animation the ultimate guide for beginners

This video is my entire experience, and I wish that someone had told me all of these things before. I spent 365 days trying to make a living from drawing, so in this video, I will share my whole experience with you. After spending like 2 or 3 years learning the animations method, batching my software for that, I will cut this step for you, so subscribe and let's get started. First things first, the software. I tried 3 softwares so far. Adobe Animate.
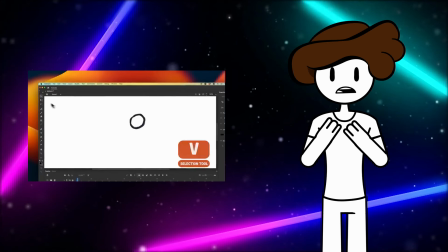Adobe Animate is the worst software I have ever used. I know there are studios that have picked it up for their show, but don't use it.
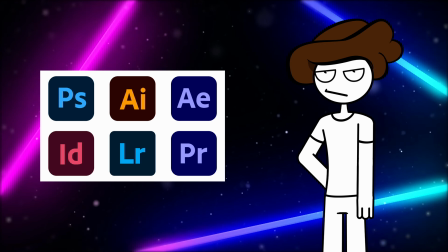In fact, don't use any Adobe products unless you already know everything about it.
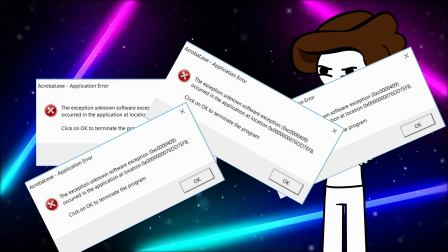Plus, I don't know why, but they crash a lot, and when I say a lot, I mean every single time. And if you didn't control it, you will lose everything forever. Moho. Moho is awesome. It's Adobe Animate but with steroids. I don't think it will ever crash, so if you already know it, go for it.
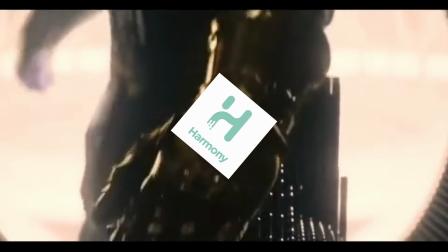Toon Boom. This guy here is the best software in the world.
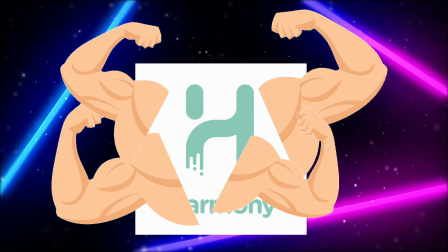It's also Moho but with extra steroid. So if you're new in this career, highly recommended. The animation methods. You know I will be quick on this. So there are 12 principles of animation. 1. Squash and stretch. Just in certain moments, just do it.
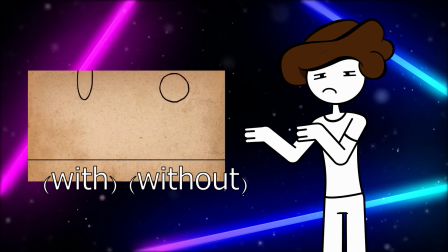And remember, don't overdo it. And keep it always not too much anticipation.
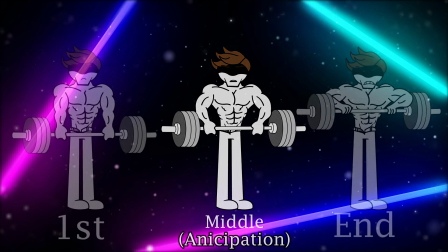It's exactly in the middle of any animations, just to tell the viewers what is about to happen.
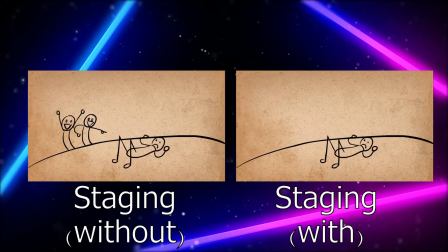Staging. Don't do all of the action at the same time, just give every moment their own time. Don't rush. The viewer don't go anywhere. Start ahead and pose to pose.
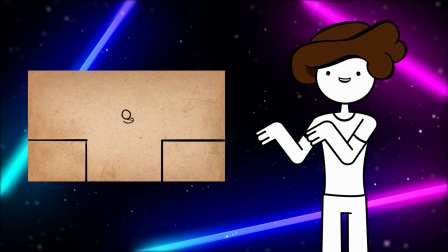In everything, we should work in order, but in animation,
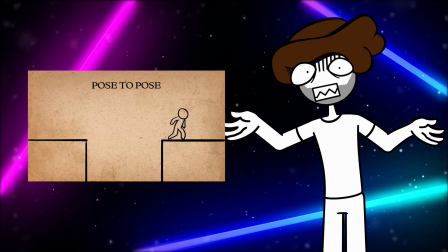we have to know what's gonna happen and what happened and what is happening.
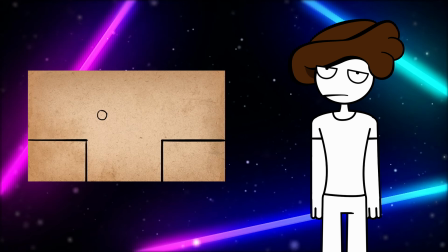Either way, animation is so expensive that if we make a mistake in the process, we cannot go back every time and fix it.
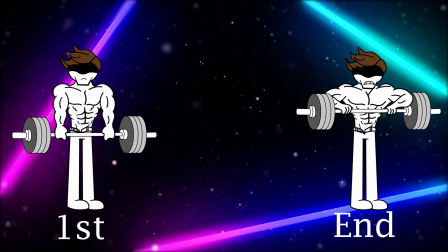So draw your first pose, your end pose, your middle pose.
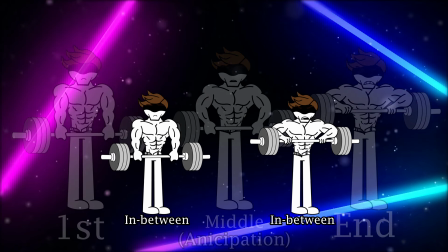Sometimes it's the anticipation, and then you can fill the in-between. This helps you to know what to do, follow through, and overlap in action.
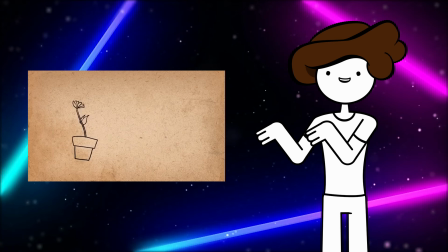Sometimes we can give the character more life. Like, imagine the character just moving its own eyes only. So sometimes we give it hair, eyebrows, or anything else we can move. But the hair or anything when we animate it, it must end after the main character ends to give the animation more life.
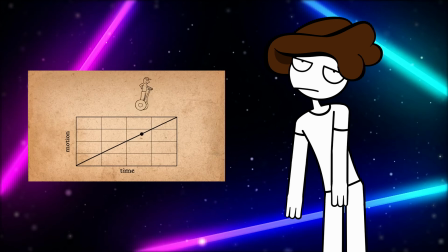Slow in, slow out. I know you heard this before, but more like quick ease in, quick ease out.
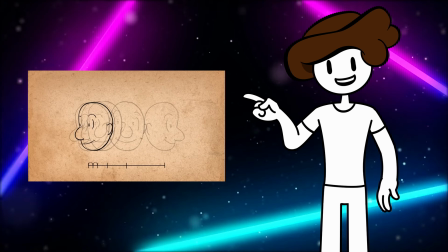This basically gives more frames after starts and no more in the middle, and then more before it ends in 2 or 3 frames.
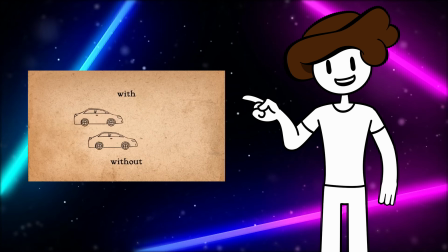This gives the impression that it's not a robotic and more alive. But using this only under 2 conditions.
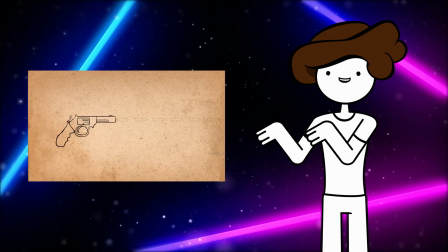That is not something happening in a quick way and you have more on a budget.
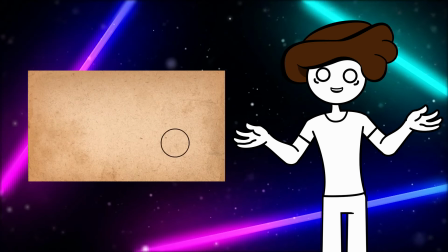Arcs. Everything must happen in arc. Wanna punch someone, do it in arc.
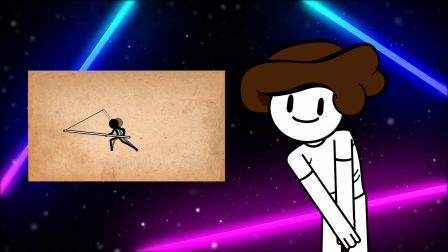Wanna smear, do it in arc.
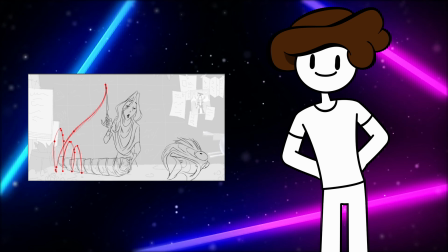The easiest way is to put a point or something on an object and try to follow it and make sure it moves in arc.
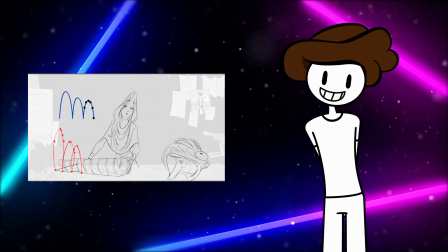The more you arc, the more it looks funnier. Secondary action.
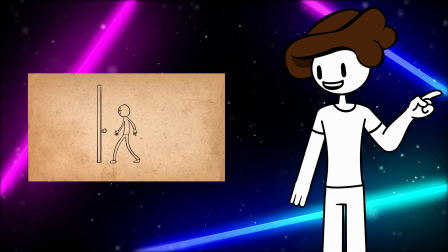It's the way to describe the main action. Let's say that you are angry, wanna knock on a door.
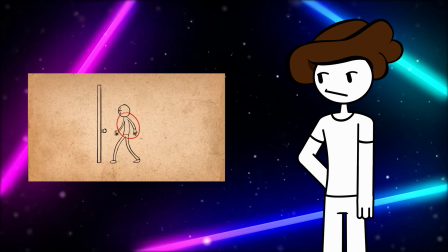Your knocking is fine, but we don't know what is his feeling. Let's make him make a fist.
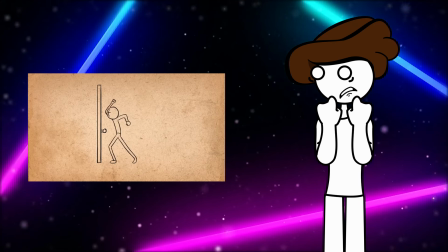Oh, now he's angry. Wanna bite a burger? Just make him lick his lips.
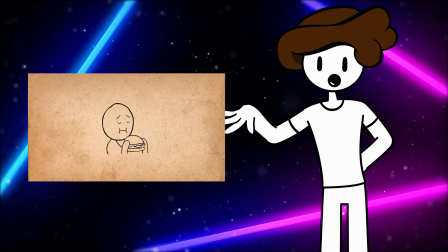Make him close his eyes, like, oh yeah, what a burger.
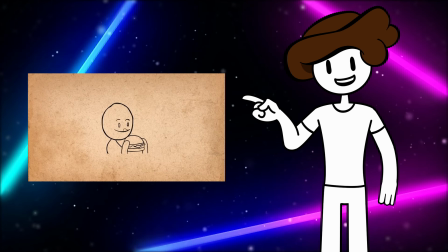Finally, makes him shake his head like he cannot believe how good it is.
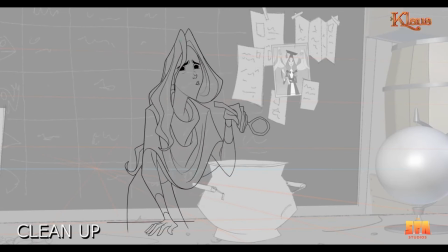Timing. Timing is the most difficult thing. Sorry to break it down like that, but even I still cannot do it 100% right. So don't be sad for being like me. It's like controlling the emotion by frames. More frames means more life. So we're split into 3 situations.